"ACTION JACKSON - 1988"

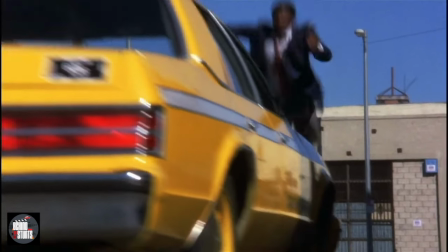8:07 He's jumping near the car, and he gets right over the top, and then the edit has him flipping through the air,
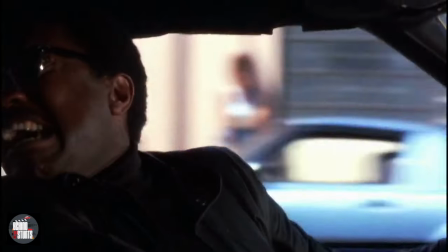8:13 and Wethers landing in that superhero pose. car pulls out henry kinji's now driving
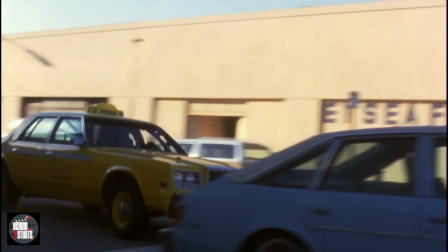8:18 the car because obviously bob's in an acting role here up the pipe ramp you see the front of
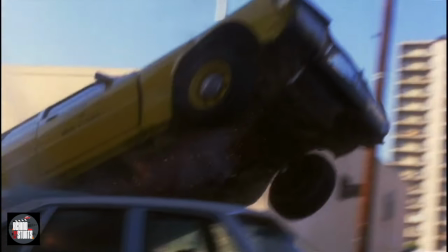8:23 the car bend as it hits the top of the pipe and then flips to the left
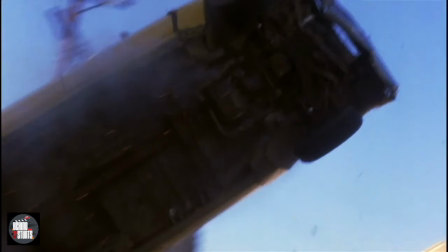8:28 and is about to bury itself in the side of
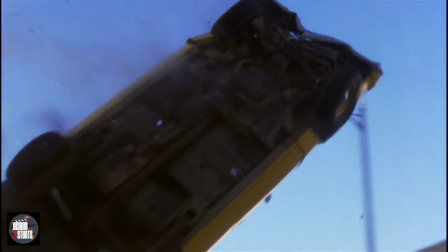8:33 this building it's enormously impressive um i've slowed it
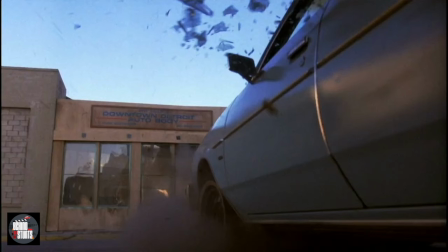8:37 down here it's it's slowed down in the picture to a point it's not slowed down this much but
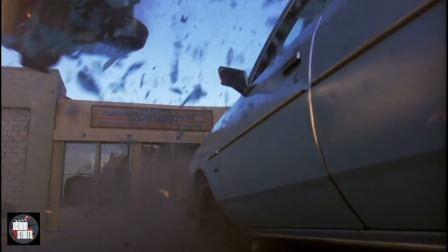8:42 it just gives you an idea of how look at the distance he's traveling as well um it
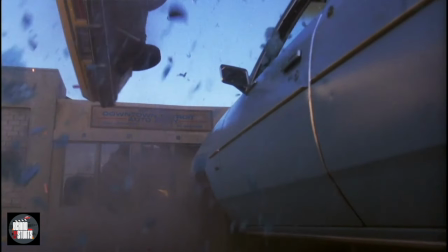8:48 really is i mean at this point as soon as you leave the pipe ramp you're a passenger
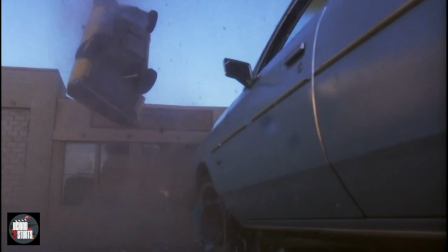8:53 uh henry's done enough of these henry kinji is responsible for many many fabulous pipe ramps uh in the a team of course which baxley was
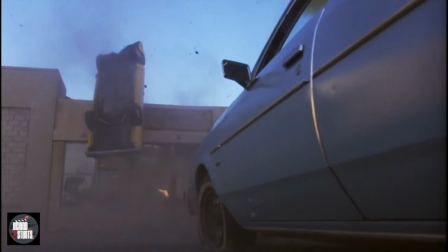9:02 a stunt coordinator and second year director on lots of those jeeps in the opening sequence and some of those early episodes flipping through the air and landing and
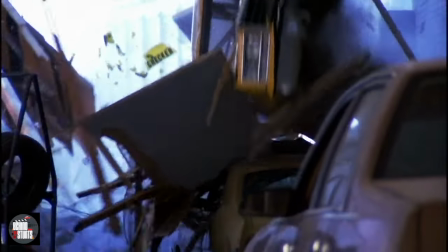9:11 the guys climbing out henry kinji was responsible for many many of those and the car then
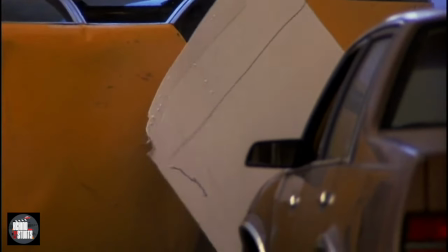9:16 boom that's fantastic it really is a i think it's a standout moment i really do
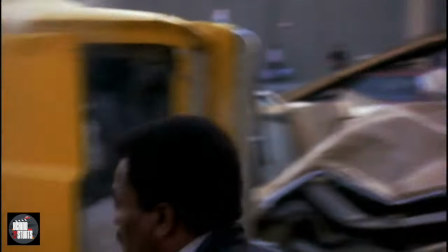9:23 well well worth the ticket price uh
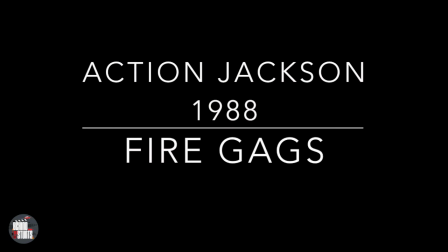9:28 there's other fire gags not as impressive as the first one but this is quite
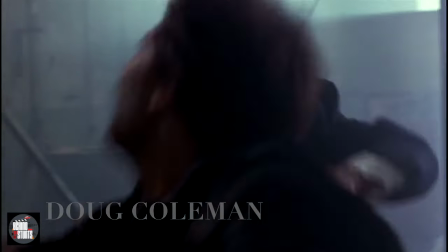9:34 an interesting one this is uh this is doug coleman and uh he's playing a character here who's taking a beating gets electrocuted and bang goes up in smoke
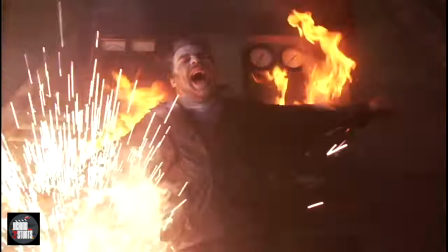9:42 um and uh it goes from being look just to a partial burn to this which is a different burn i'm not quite certain of who
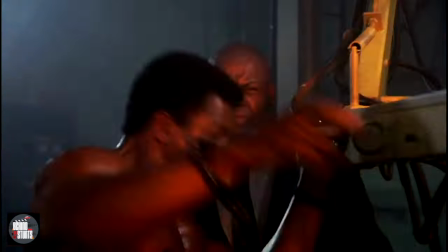9:51 this is but i tell you what that's a massive explosion that's a full body burn
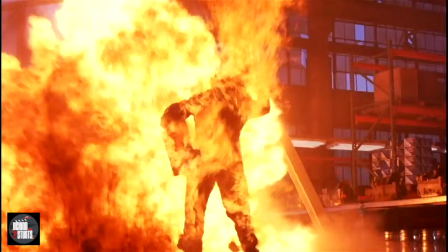9:55 um he will have a number of layers on there uh
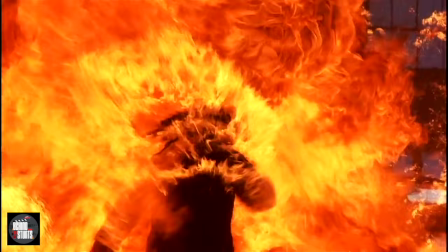10:00 with some uh cooling gel to prevent that heat getting
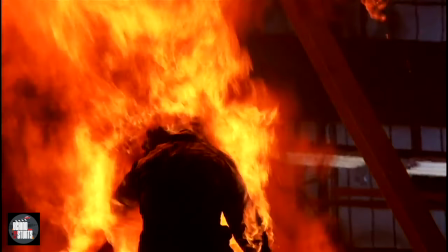10:04 through but it's all timed and the moment that he gets down on the ground and lays himself
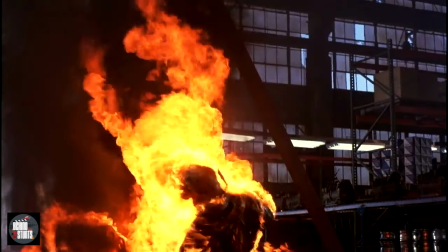10:09 flat that's the moment that the safety team come in to put him out but it's massively impressive
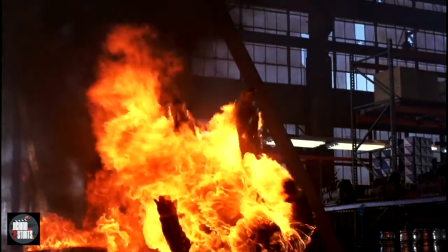10:14 and those flames are what 10 10 11 feet above he's flipping
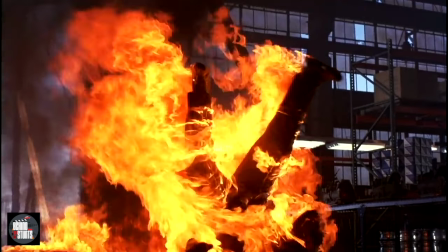10:19 over right over look his legs coming right over the top of his head and
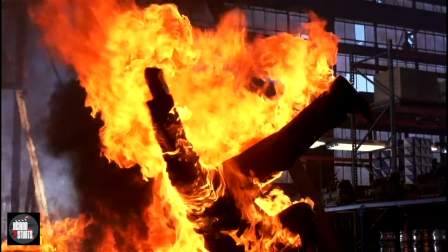10:25 that's a great deal of heat and I think that's
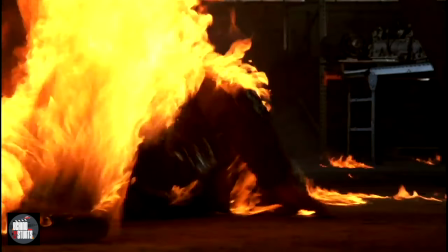10:30 very impressive and certainly certainly another standout moment in the picture these uh the way in which the fire
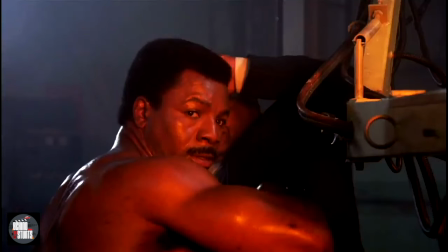10:38 looks really impressive on screen done very well there now the end fight
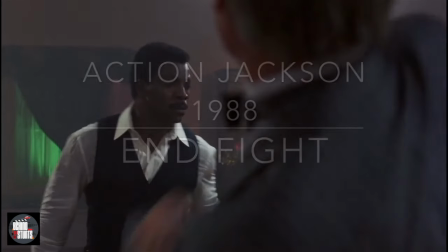10:44 i got a couple of issues with the end fight um firstly there's a couple of moments where the punch and the kick
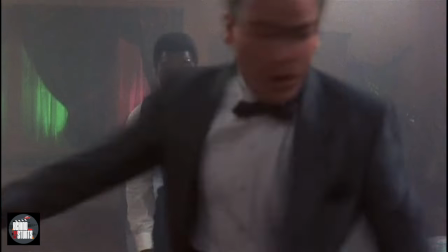10:51 looks good right it's from a distance and this one here gary baxley uh doubling uh your man here and um
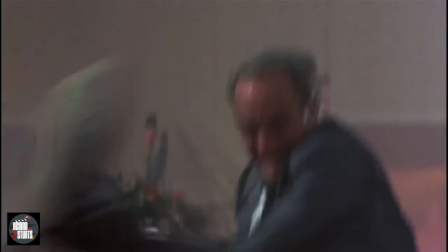11:00 when you've got the stuntman doing it yep they've got the timing right they've got everything right this one
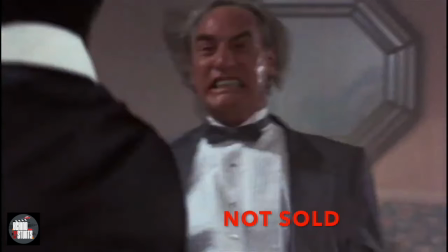11:04 look he's not sold that punch at all the important part is selling it that
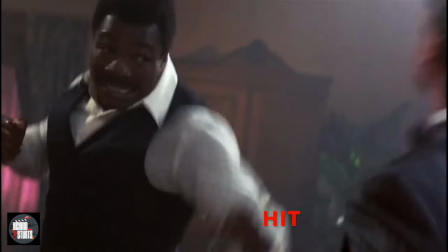11:09 looks like a hit from this angle that's the stuntman he's not fighting with the actor there this one this is a miss look where was that
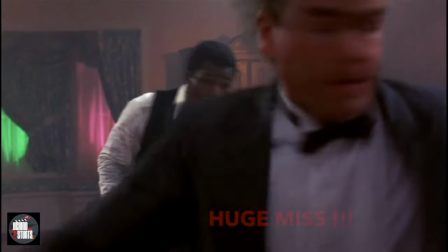11:16 going on the top of his head he's reacted the other way this is also a huge miss look at this where's that leg going i have no
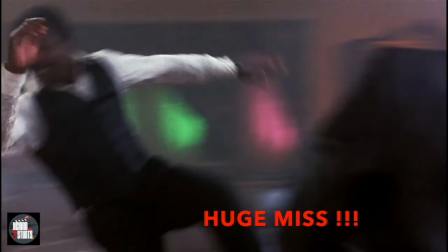11:23 idea where that leg going but he's reacted to it and he's thrown himself over onto the bonnet of the car the car in the room incidentally
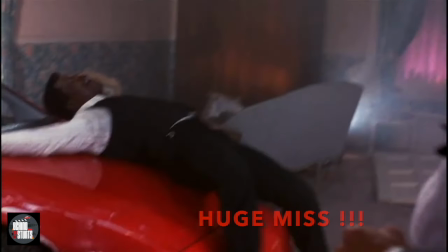11:31 because he drove into it but there was no way in hell that that made any contact whatsoever
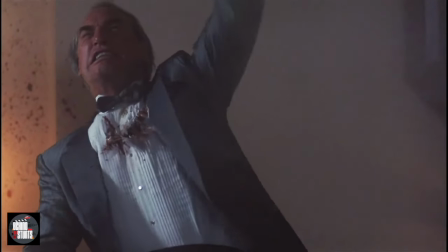11:39 um but he's managed to sell his death scene here throwing that against the wall and that's powerful stuff and if you're gonna go
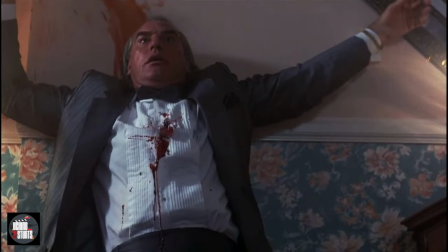11:46 you go expensive poor old craig t nelson what a way to go probably his finest moment of the movie there you go it's action-packed uh it's got some great stuff love the slow-mo stuff the pipe role is fabulous and it's also very interesting to note that of course bob miner uh fabulous stuntman stuntman for many years uh coordinator on magnum